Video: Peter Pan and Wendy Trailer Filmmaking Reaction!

So the new Peter Pan and Wendy trailer has been released, and despite what you think about the movie or what it's teasing and what this film's going to be about and the vibe is going to be like, it does present a very interesting cinematography style. And so today I'm going to be reacting to specific shots in this trailer and give my thoughts analyzing the look of them, the choices creatively. So let's go ahead and get into it.
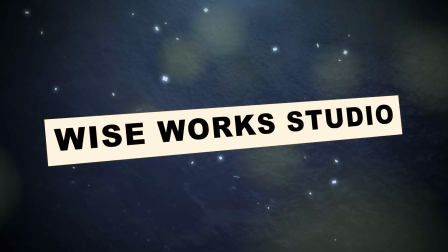A lot of people have different opinions about their thoughts on this upcoming Peter Pan film, and we've seen so many different Peter Pan movies. But if we kind of brush all that aside and save that for different videos, I would simply like to take this trailer and say, let's look at the cinematography, let's look at the creative choices that was made on set with the actors, the creatives that were, behind the camera, and figure out what are some of the choices they made.
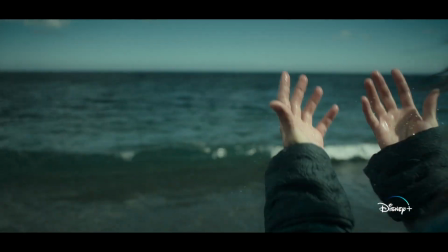[1:02]
Let's analyze shots. So let's go ahead and jump into this first one.
How did you come to know?
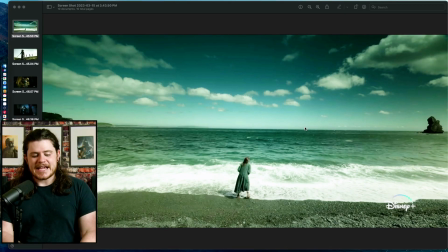[1:10]
This is close to the beginning of the trailer, and it's really interesting. A common thread through this whole trailer, this whole narrative, I'm thinking the whole film, is that you have this wide angle lens. It's showing environments, whether it's a close-up on a character, a whole environment, a few characters in the frame.
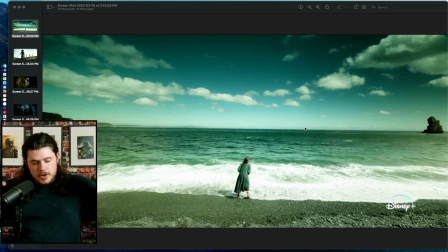[1:30]
You get this real wide kind of fisheye look. And we saw that in The Revenant. We saw that, I think, in Birdman. There's a couple different directors of photography that use this method as their personal style of choice.
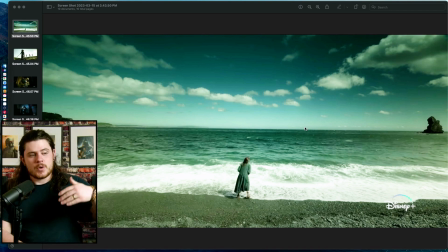[1:43]
Now, I don't think it was very reminiscent of what the director of photography for this film is doing, or even the director for this film is doing, but I see little hints here and there.
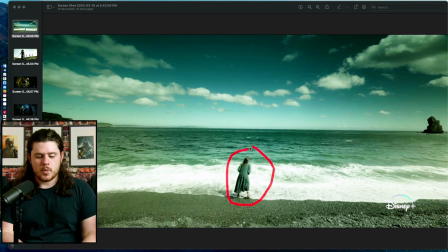[1:55]
So with this shot, it was very interesting because they chose to center Wendy here on the beach, and that's always a framing choice. But what I thought was cool, especially if this is shot on scene, and not done digitally or this part of like CGI later,
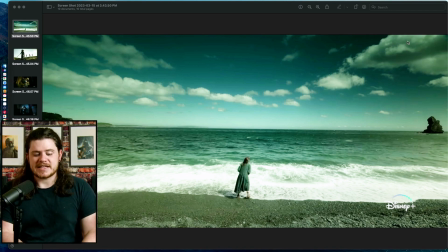[2:13]
but the clouds are shaped in such a way to create leading lines to where Wendy is sitting. So if you notice the clouds, and this could be the kind of lens they chose, kind of creates a U, and they're kind of pointing towards the center.
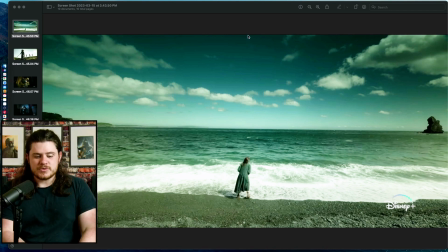[2:27]
And it kind of is bringing your eye line to the center, which creates the line, the frame down where Wendy's at. So although they're not pointing directly at Wendy, they are bringing your attention to the center of the frame.
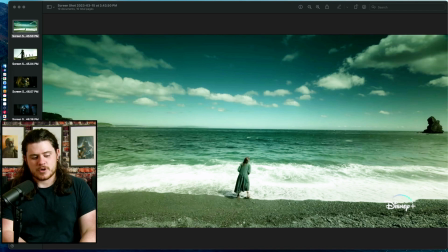[2:42]
And I think it's just unique. The frame is split in half with the horizon, and that's pretty common when you see that in composition. But and it's well balanced because you have Wendy here in the center, you have a little rock here, and you have another little rock cliffside over here.
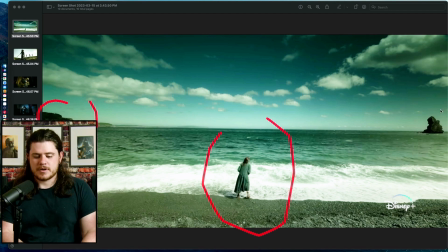[2:59]
So you have bop, bop, and bop. So it's well balanced, 1, 2, 3. So compositionally, it's unique, it's simple, but it's done well. Let's move on to the next one.
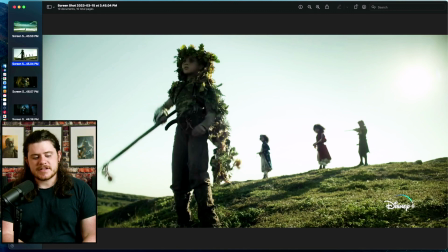[3:14]
But what I thought was interesting about this frame is specifically the choice of lighting and using the sun to backlight the scene. Now, the problem with that is you need a lot of dynamic range in your camera sensor in your camera so it doesn't completely get lost,
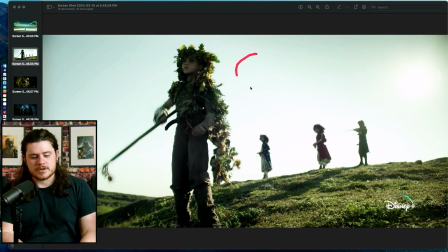[3:30]
because a lot of times the sky will just be blown out. But we have color, we have like a blue in the sky, and so we're not losing that detail. So it was done very well, but we also see the shadows clearly, and it's actually being backlit by the sun over here, which is unique.
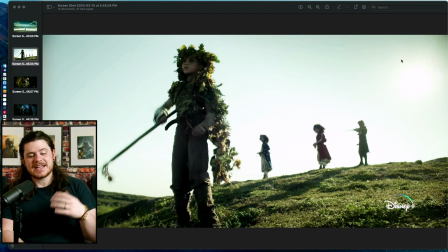[3:48]
A lot of people don't want to put the sun in the frame because it's really harsh, that's really difficult to work with, but they're using the sun as the main light source to backlight these characters while revealing just enough of the shadows to still see the details from these characters, even though the sun is behind them.
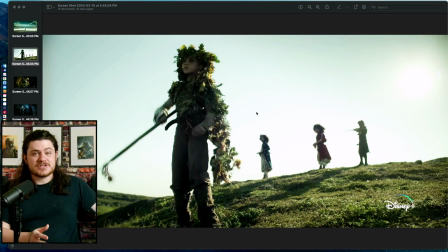[4:07]
And I actually saw that a couple times throughout this trailer, using the sun as a backlight and also as the main source of light for the scene. And it's also motivated because it shows us where the light is coming from. They could have easily not showed the sun and we still got the idea, but they chose to show the sun,
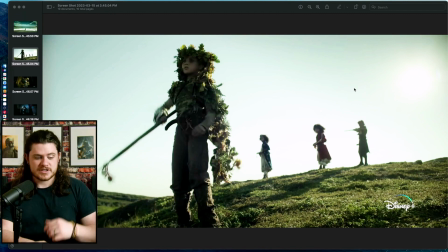[4:25]
which is always a good option to show where your light source is coming from.
What is this place?
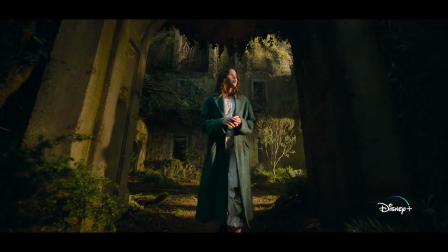[4:31] It's home. Peter found it.
The next shot is interesting.
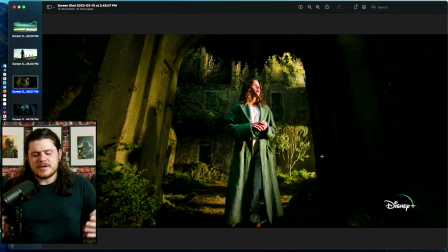[4:36]
This is very reminiscent of the director that he also worked on The Green Knight that came out, I believe, last year or 2 years ago. Very similar styles here, but this was also an interesting take for framing. Again, we have Wendy centered, similar to that first beach shot.
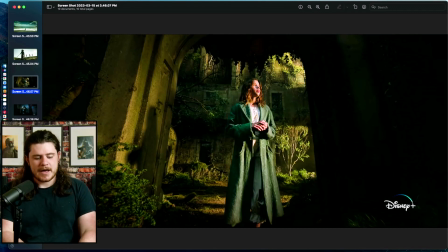[4:53]
So the focus is on the center, but we have different layers. We have, you know, these bushes here that's kind of next to Wendy. We have this archway that is like creating this beautiful kind of frame around her. And then we have this background that we can still see the details. They didn't choose to make the depth of field very shallow.
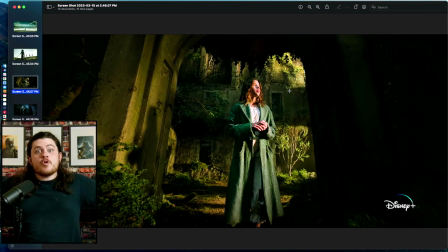[5:13]
They actually chose to keep it pretty open so you can see the environment very clearly and all of these textures and colors of this little environment that they're in. It's shooting slightly up towards her, like it's angled looking up, and we see that a lot in most of the shots from the trailer.
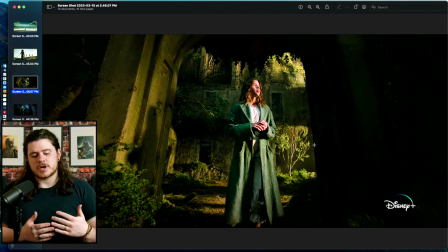[5:30]
So I'm not sure, that usually represents authority. So I don't know if that is the case for this shot, but it's the choice they went with.
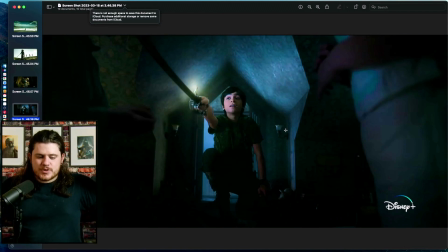[5:40]
This is interesting because I saw this as, you know, it's creating leading lines with your characters and extensions of their characters. And I'll show you, there's a couple more in here as well that show this style. But basically, his sword, Peter's sword, is off frame.
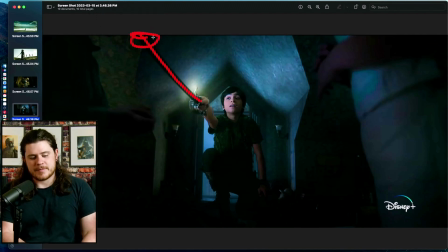[5:57]
Like a bigger section that's closer to us is off frame. It takes you to the edge of the frame and it pushes you towards the center. So it's literally his sword and his arm is a leading line from off frame to the focus, which is him.
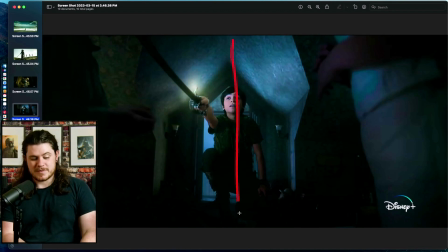[6:13]
And they did center him up, or slightly off center him there. And they also put him up against this window, which creates this nice little frame around him instead of just putting kind of like an empty or not as interesting wall behind him. I think compositionally this is done well.
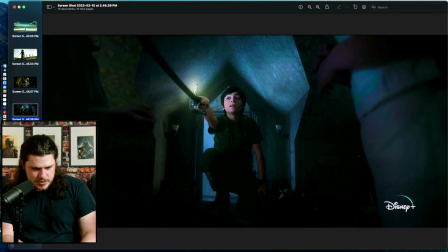[6:31]
I do believe that Tinkerbell is right here or somewhere nearby because there's that light source. So I believe that is what they're using, is Tinkerbell as the light source for Peter on his face.
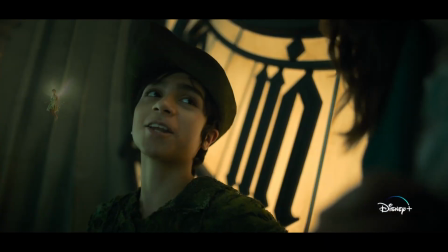[6:46] It's closer than you think.
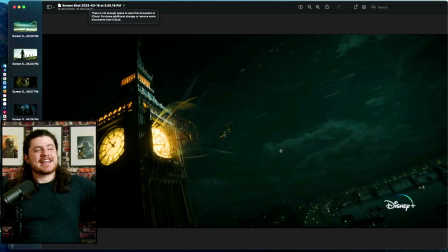[6:51]
With this shot, you really see the fisheye look. And again, I don't know exactly what their choices were behind this, but this really shows it off because Big Ben is literally leaning. He's literally warped in this frame. And it could be because like they're getting ready to take off to Neverland.
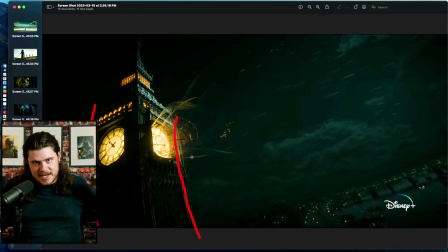[7:11]
And so they want that look of like the world is bending as they're getting ready to fly super speed into Neverland. But Big Ben is literally warped and it gives that fisheye look. But I thought this frame was really cool because although we have interesting textures around our characters who are getting ready to fly off,
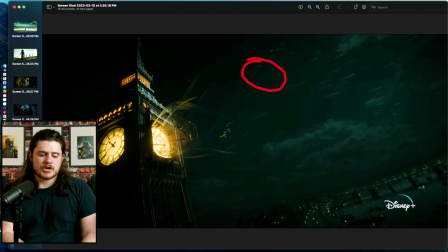[7:29]
although we have the color difference of this kind of greenish dark environment with the bright yellow Big Ben lights, but we actually get these little stars, where second star to the right and straight on till morning, we actually get like the surrounding galaxy stars.
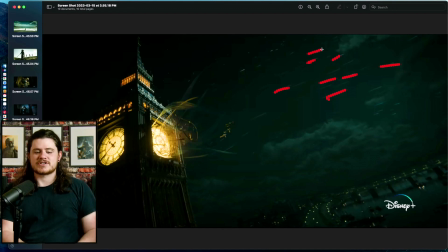[7:45]
They start to look like little shooting stars, almost like in Star Wars where you jump into hyperspace. And that creates leading lines that basically shows where our characters are going towards. We're starting down here at the bottom of the frame and we're working up.
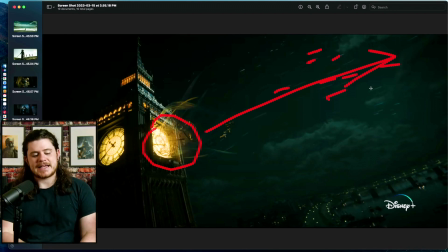[8:00]
So compositionally, it gives us leading room, and it also creates plenty of little hints of leading lines throughout the frame. So I thought it was interesting. You can literally see, because of these leading lines, the path that they're about to take.